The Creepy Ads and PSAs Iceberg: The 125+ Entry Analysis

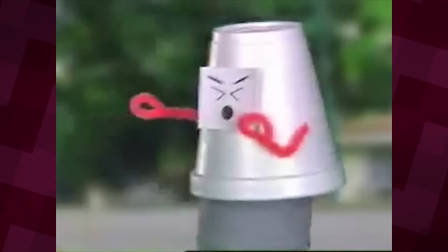[20:45]
These dudes sound gangster as hell, and Joey over here asks Mikey to get the cup off his head and do the right thing.
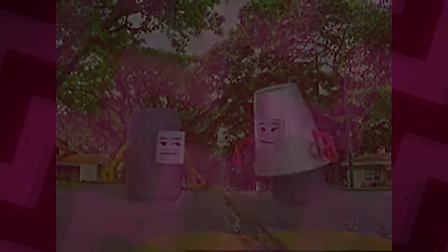[20:52]
Get in the recycling bin, because recycling is the right thing to do.
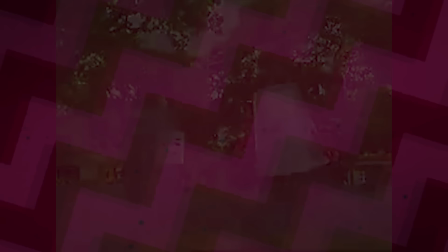[20:57]
Thanks, Joey. Very cool. Wilkins Coffee.
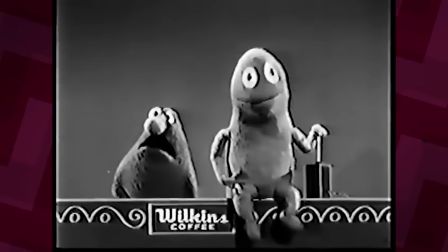[21:02]
There are a lot of these ads, and they all mostly follow the same premise. This dude speaks highly of Wilkins Coffee.
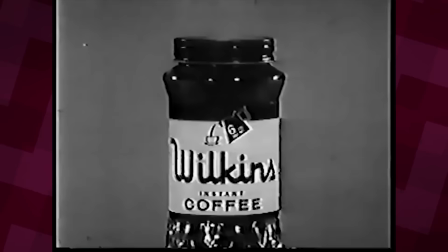[21:09]
This guy says something contrary, and then he gets bonked in various different ways.
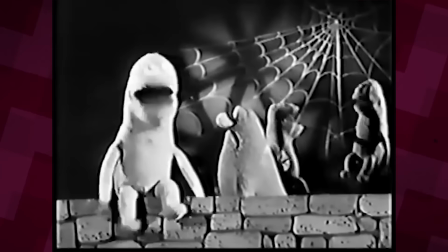[21:14]
The ads are kind of ominous because there's no background music to them and a similar exchange happens between both characters every time.
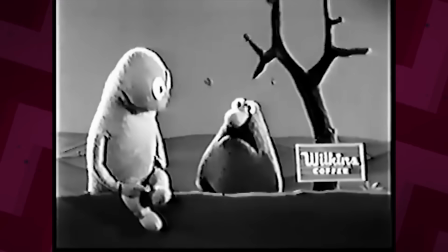[21:22]
It's like they're in a limbo of some sort.
Do you drink Wilkins coffee? No! Things just seem to happen to people who don't drink Wilkins.
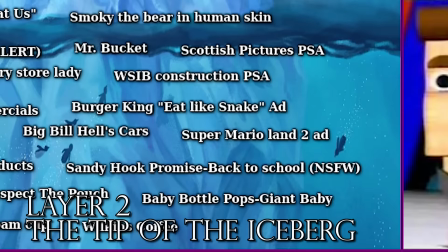[21:34]
And that ends this layer. The entries are starting to get more disturbing and we're not even that far down yet. Keep that in mind as we jump into the shallow waters.
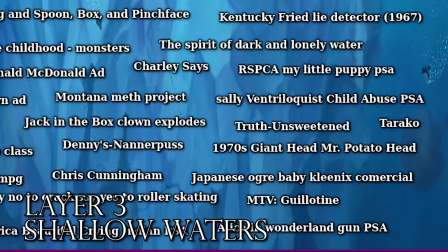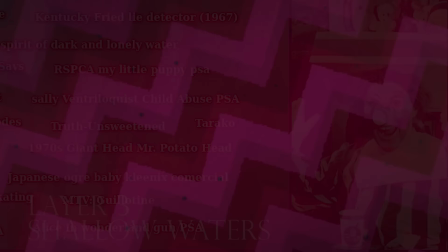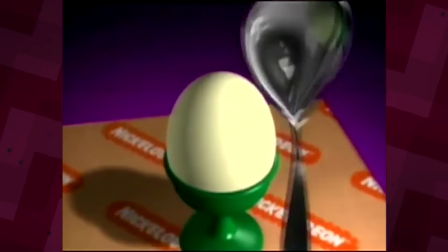[22:00]
Nickelodeon, Egg and Spoon, Box and Pinch Face.
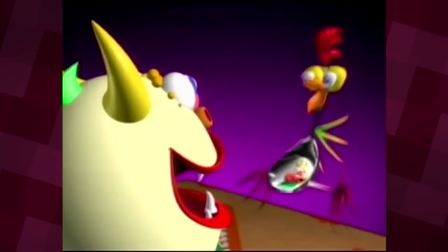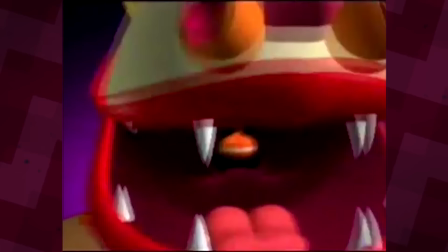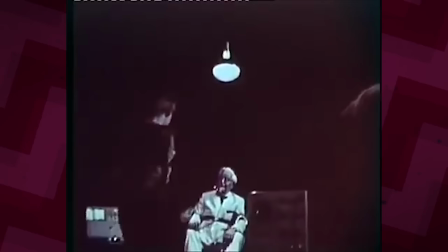[22:13]
What? Kentucky Fried Lie Detector, 1967.
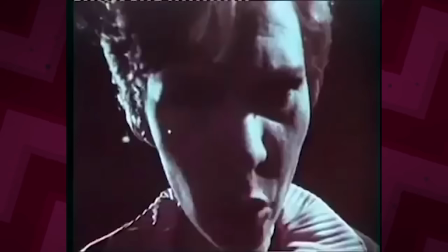[22:17]
So it seems as though these people have kidnapped the Colonel, strapped him to a lie detector, and are trying to get him to spill the KFC original recipe.
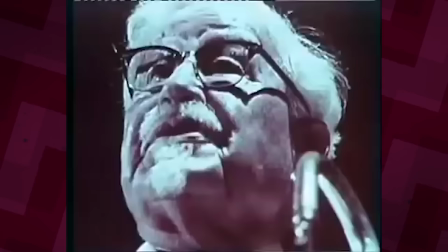[22:26]
This ad's sort of shot like a horror film and it's really ominous. Fun fact, I got my first job at a KFC.
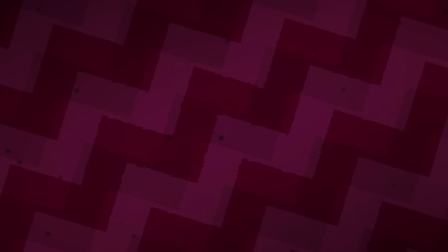[22:33]
Also, don't look into how the gravy's made. Fragile Childhood, Monsters.
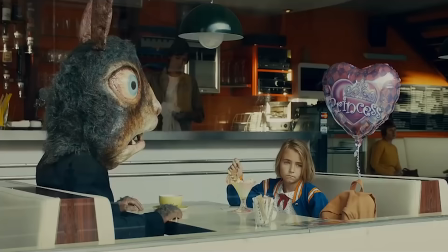[22:39]
This is one of the best PSAs I've ever seen. It's a really terrifying one about how children see adults under the influence of alcohol.
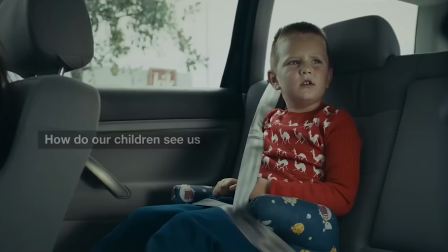[22:47]
The discomfort and distress the kids express really helped to push the PSA's message.
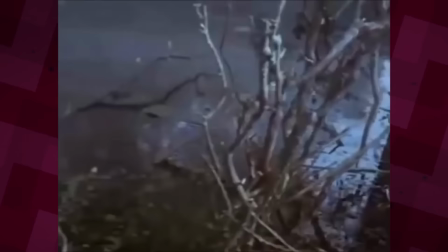[22:53]
The Spirit of Dark and Lonely Water.
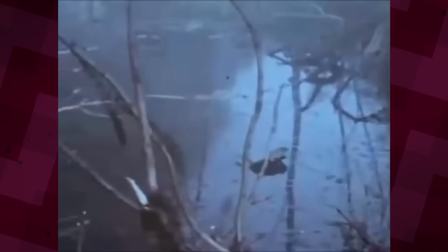[22:55]
In this public information short, we follow the spirit of Dark and Lonely Water as it explains the dangers of its waters to unwary kids.
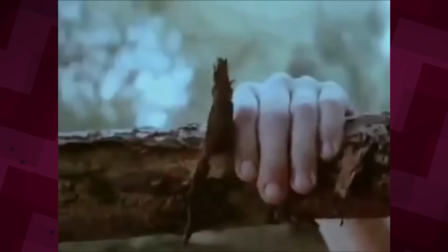[23:03]
The spirit is represented by the Grim Reaper, which pretty much confirms that the kids that fall in don't come out.
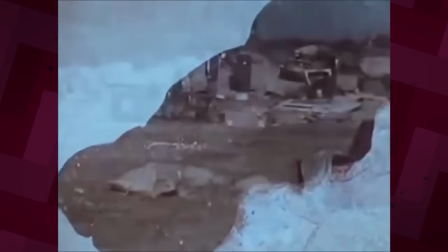[23:10]
But there's an exception to this. The spirit has one weakness. I kid you not, it says, sensible children.
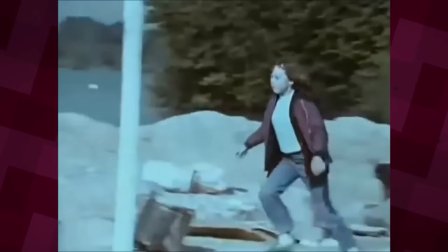[23:18]
And as you can see, these sensible children save this kid from drowning.
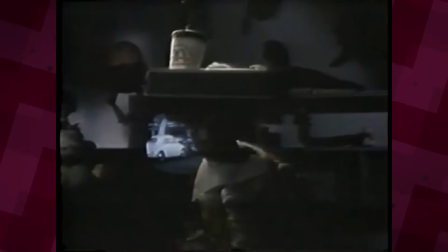[23:25]
Original Ronald McDonald ad. You know, it starts off like a regular ad, and then we get to see Ronald McDonald.
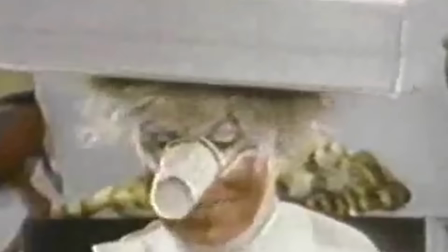[23:32]
Beta version, do not research! He's just so cursed, and it makes the whole ad cursed.
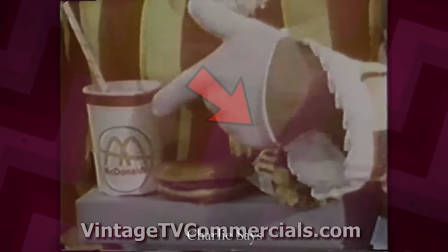[23:39]
Also, damn, those are some big chips. Charlie Says.
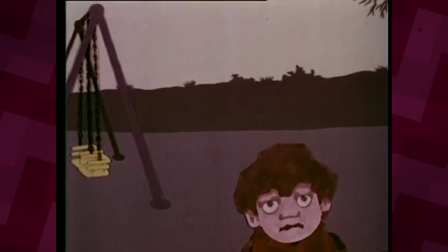[23:44]
Charlie the Cat teaches us to never go off with strangers. This PSA, just like so many others, is really ominous.
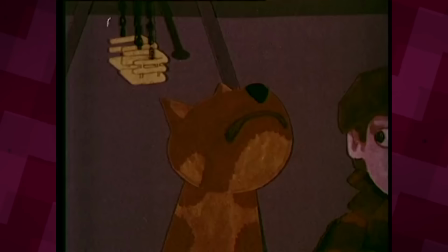[23:52]
The Charles narration, the paper-style characters, and the backdrop of the park are a bit creepy too.
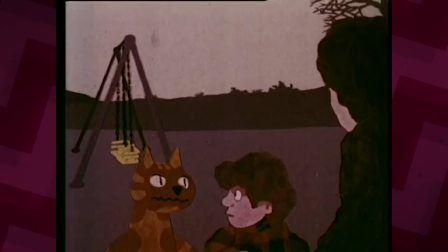[23:58]
Speaking of the Charles narration, it comes off so innocently and it adds to the depressing fact that lots of kids get abducted in this way every year.
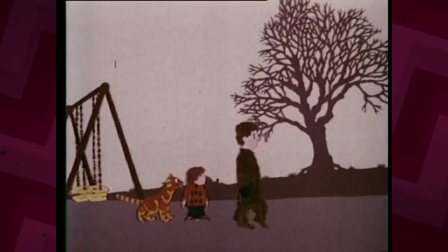[24:07] I'm off with people I don't know. Then the man went away.
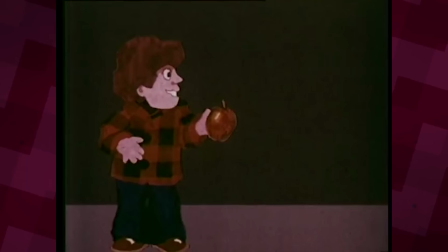[24:14] We went and told Mummy, and she said we'd been very good. I got an apple and Charlie got something he likes.
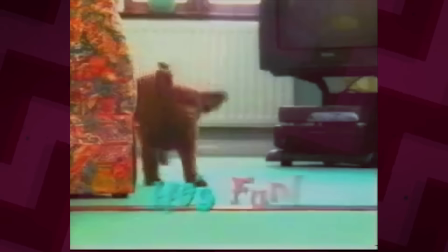[24:24]
RSPCA, My Little Poppy PSA. This PSA is really upsetting.
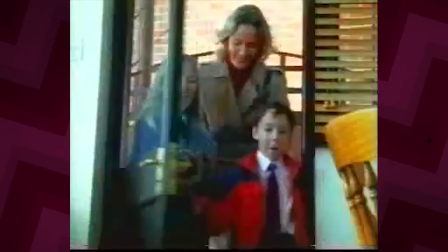[24:29]
A dog is adopted into a family. Everyone is happy for a bit and then they get sick of the dog, don't take care of it, and well...
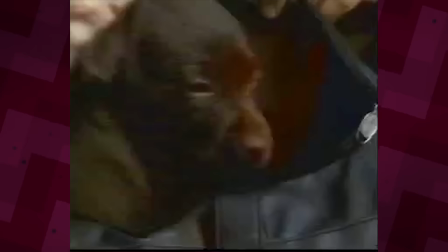[24:37] Endless love and attention. And when all the fun's over, he's easily stored away.
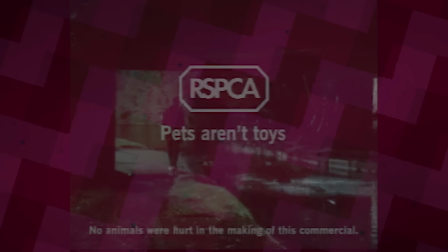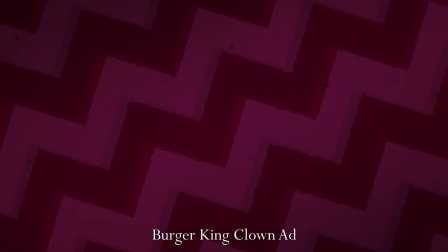[24:52]
I didn't like that.
Pets aren't toys.